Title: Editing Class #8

What do we think of this 15-second version? Brendan said we could be as brutal as we wanted. My favorite version. It's your favorite version, Jeremiah. Well, how come? Because it's so short? You didn't have to watch as much? One sound effect is like, I don't know, like really high pitched in there.
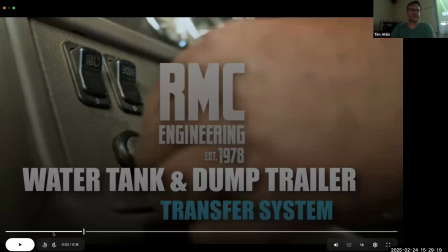[50:57]
It might have just been net noise or something, right? Like the actual squelch of the machine.
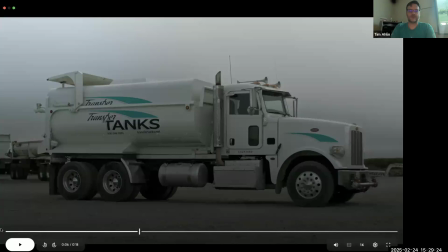[51:03]
Oh, it's 15 seconds. Let's shout it out.
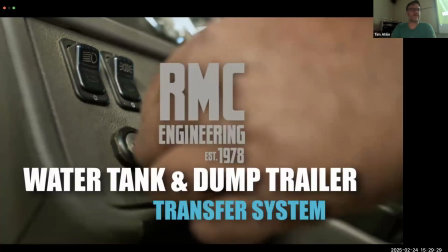[51:09]
That right there?
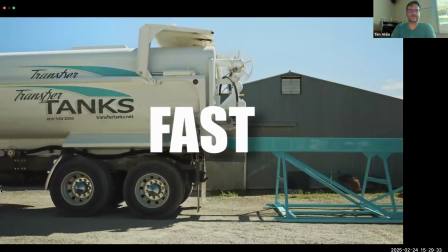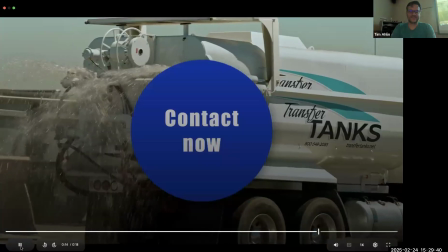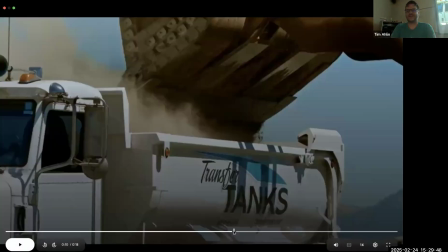[51:24]
All right. So it was like the diesel steam noise, right? Which might have been might have been put in post.
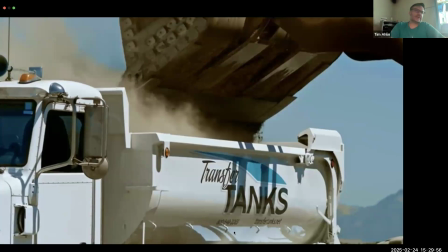[51:33]
It's giving us that truck vibe, right? And again, we're listening to it on like a giant screen, whereas this is probably a YouTube ad
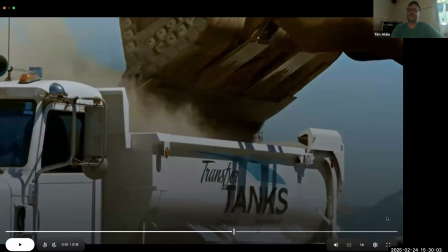[51:42]
or an email probably.
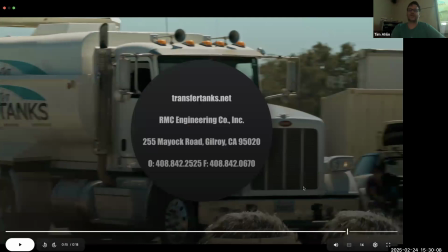[51:46]
My bigger critique is, and I'm sure it's probably a note from the clients. This information on the screen for the 2 seconds it's on
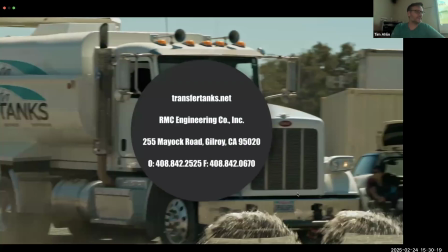[51:58]
is impossible to see on the first time. So you really have to go back and get it. Odds are it's going to be in the email already.
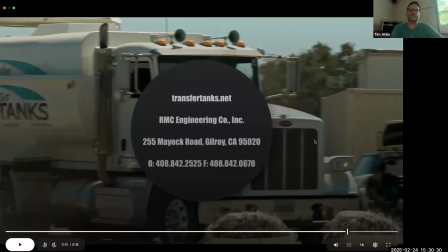[52:07]
So you have to just be like, what's the point of this? For me, like we got the name of the thing 100 times, right? Like if we don't know the name at this point, honestly, I would just do the website and the phone number.
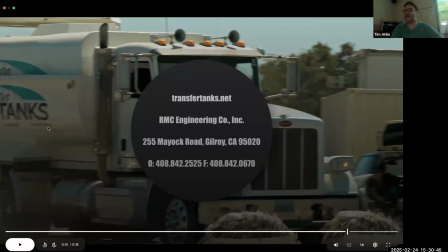[52:23]
Fax, guys. A fax number? How do you fax something?
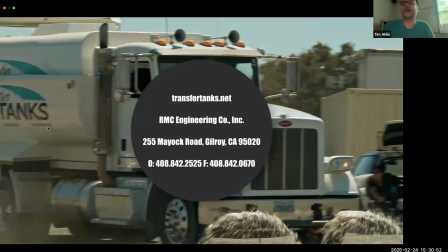[52:29]
Does anybody have a fax machine? Again, this is a couple of years old, but this is something that like ag people and business people don't understand. It's like your email is a fax, right? Like we don't fax, no one faxes anything, really. You're going to scan and just email a PDF. So why not put in email?
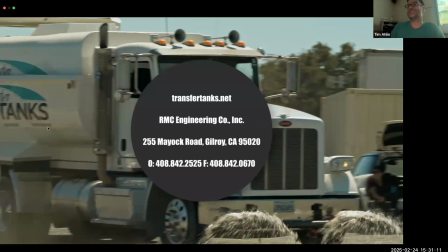[52:49]
They probably know, I've worked with clients like this. They probably don't have email, or maybe they don't.
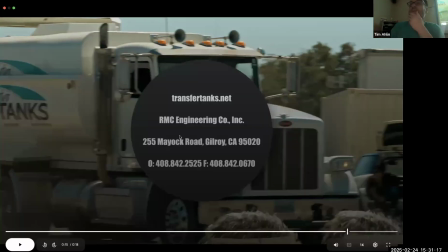[52:55]
For me, they have it. They have a website and they have a video that for here, but yeah.
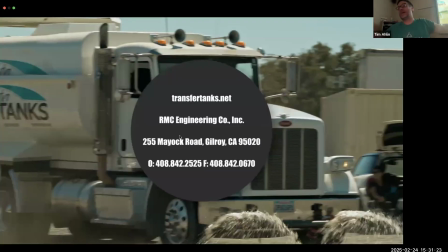[53:01]
As the person, like the company I run, do all the socials for, first thing I did was delete all the fax numbers off of anything public, because it's like, there's no point in faxing. It's just email us, whatever. It's kind of an old school thing.
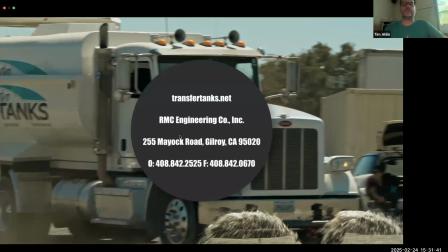[53:19]
That being said, no problem. I'm sure this might have been a note from the client.
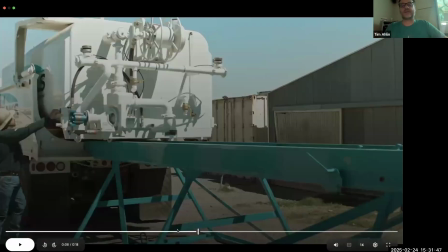[53:24]
Any other notes? Yeah, I thought, I get what you're saying. I thought this is hard to read.
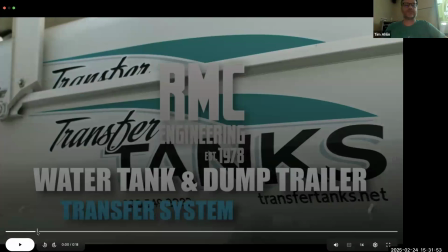[53:32]
On this one, it does go to a second shot, which makes it easier to see.
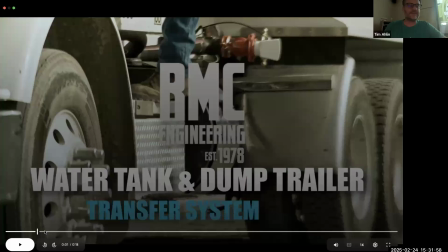[53:37]
Well, that actually, this is harder to read there. It's the third shot.
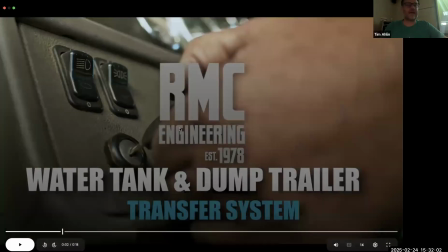[53:42]
There we go. Now we can see it. The back shadow, the shadowing on that is, I don't know if the opacity is different. It's a drop shadow, is what you're talking about? The drop shadow, I don't know if the opacity is all the way or if they like had it be diffused,
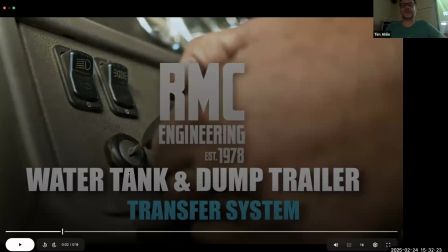[54:00]
but it feels so non-existent on the RMC engineering, whereas you can see it very starkly on the blue and the red light every time.
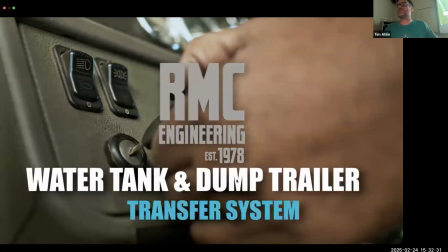[54:09]
Okay, as a video professional, looking at this one shot alone, just looking at this one shot, I can tell that the graphics here are two separate things or three separate things.
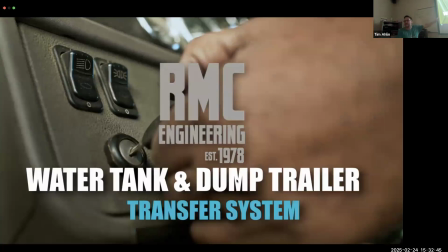[54:22]
Number one, the RMC engineering, that looks like it might be a PDF or a PNG or a single file. It might be their logo that they gave to Renan, because you can kind of see this definitely pops way more.
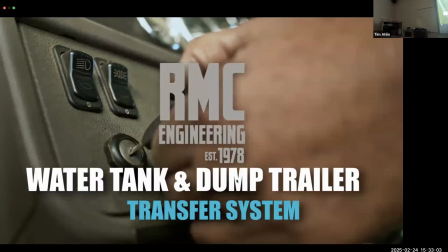[54:42]
Looking on my screen and looking here, this resolution's lower than this resolution.